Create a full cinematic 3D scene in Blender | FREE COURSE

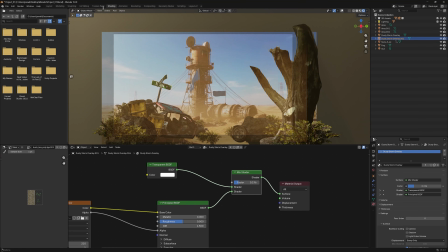(24:38)
So you can have some very subtle dust animation at the beginning or near the
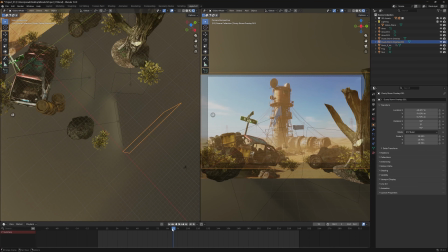(24:46)
front of our camera, and then the dust at the back
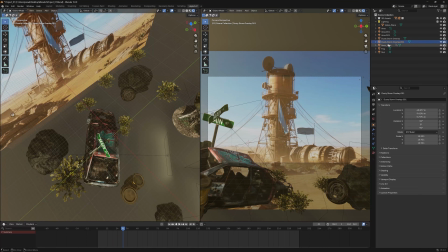(24:51)
of our camera will continue to animate.
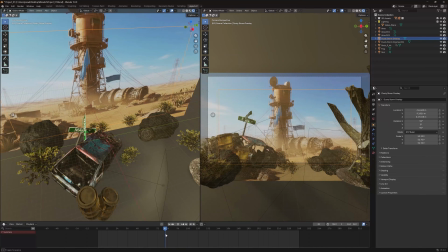(24:59)
So just some very nice subtle dust animation for our video.
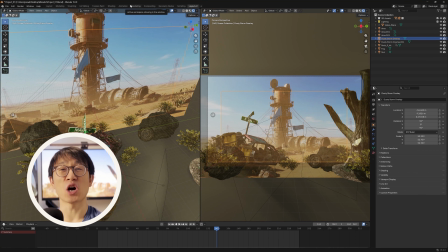(25:05)
So as you can see, the dust overlay really helps unify the scene.
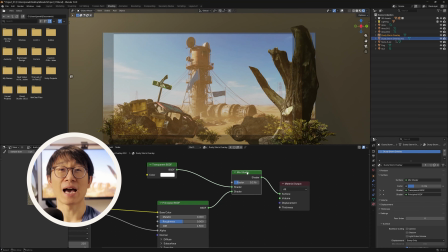(25:10)
It softens the edges of the 3D objects, adds depth, and makes the entire environment feel hot, dry, and windy.
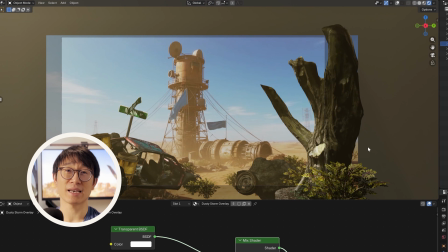(25:18)
It blends both the 2D AI video and the 3D layers together almost like a natural piece of atmosphere sitting between them. So our environment is built, the lighting is matched, and all our finishing touches are in place. Now it's time to bring everything together and render the final animation.
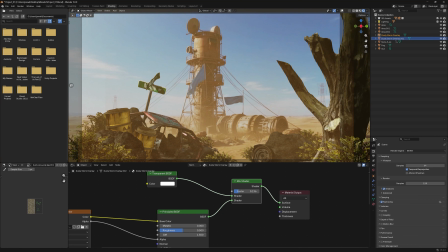(25:38)
Now let's go to Render Properties, and let's scroll down here to Color Management, and then we want to change the view to Filmic, and then make this look to either high contrast or very high contrast.
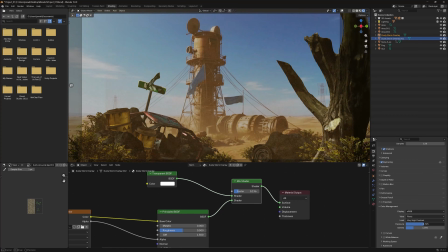(25:56)
And we can also change the exposure and the gamma here as well
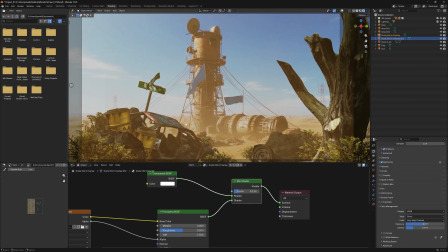(26:03)
to suit what we want the image to look. And we can also change the curves here. So let's go ahead and check the curves, and then just move this down slightly,
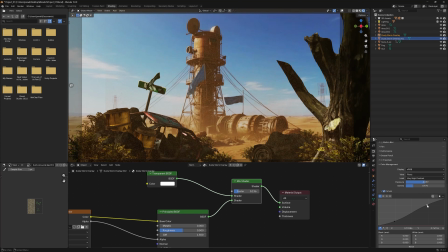(26:16)
and then move this up as well.
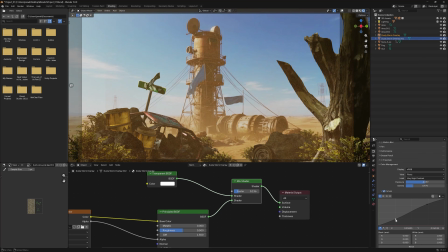Like so. Go to the rendering workspace,
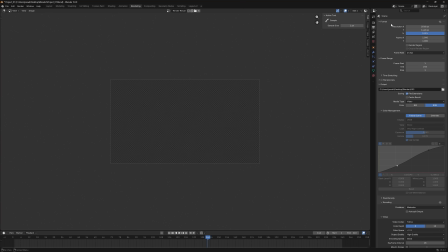(26:31)
and from here we want to go to output properties and make sure that all of these properties here are as you want them. So things like the resolution, make sure that it's the correct resolution that you want your final image or video to be.
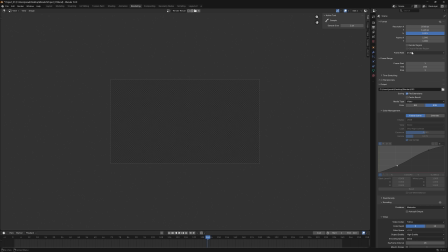(26:45)
And then we want to make sure that the frame rate is set to something like 24 FPS, since this is a video. And we want the frame range to start from the very start of our video to the very end frame of our video. In this case, it'll be something after frame 100.
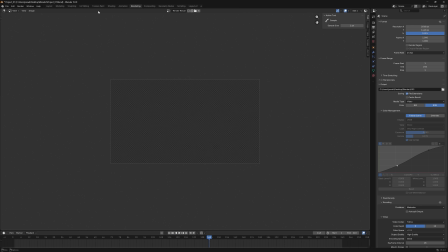(27:01)
So something like 240 as the video continues to go past 240, I believe, is fine.
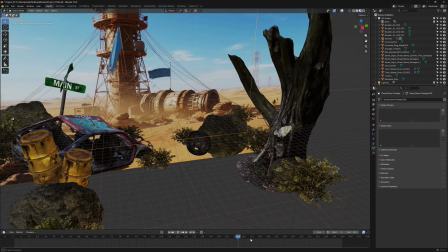(27:09)
So you can see here how our flags and our dust is still animating past that. So something around the 200 range is fine. So make sure it's at the very end of the video. 240, it's still finishing over there like that. So that's perfect. Let's go back to rendering,
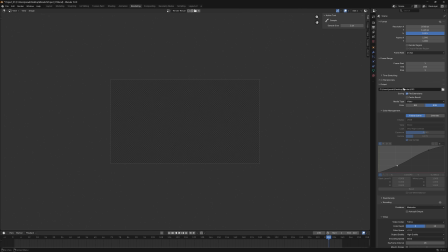(27:30)
and then we want to make sure that our output is where we want it to be, and then we want to make sure that the media type is set to video RGB, and then that the encoding here is set to what we want it to be.
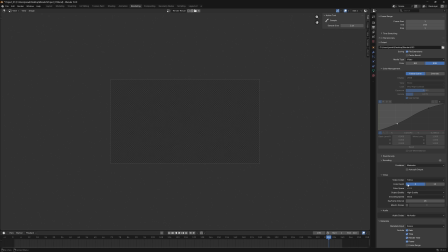(27:45)
So here it's set to Matroska, and the video codec is H.264. And then make sure that the output quality is set to high quality. And then over here we want to go to the Render Properties tab, make sure that we've set the render engine to Eevee,
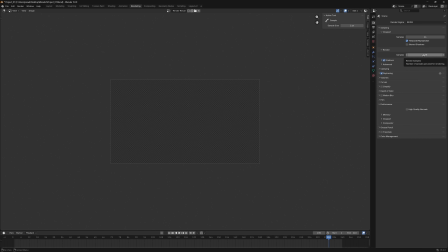(28:02)
and we want the render samples to be something high. So something between 128 and 256 is usually fine. We want to make sure that shadows is checked, and we want to make sure that ray tracing is checked as well, along with denoising.
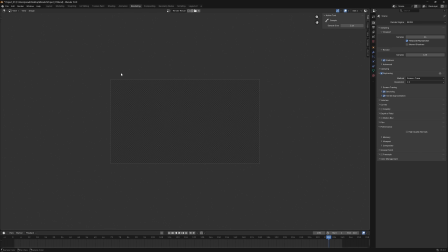(28:19)
And then once you've done that, let's go ahead and click on the render button.
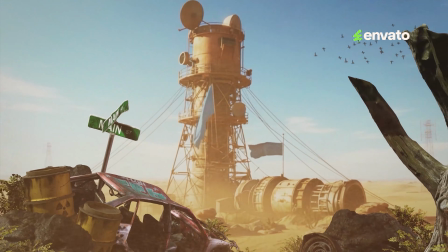(28:25)
And here it is, a simple AI video clip from Envato VideoGen transformed into a fully cinematic 3D environment,
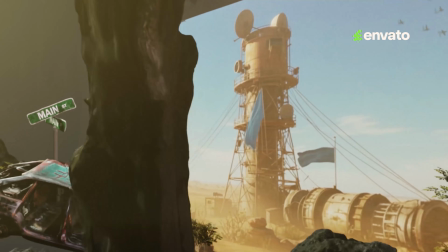(28:32)
all inside Blender with a few video assets and some clever layering.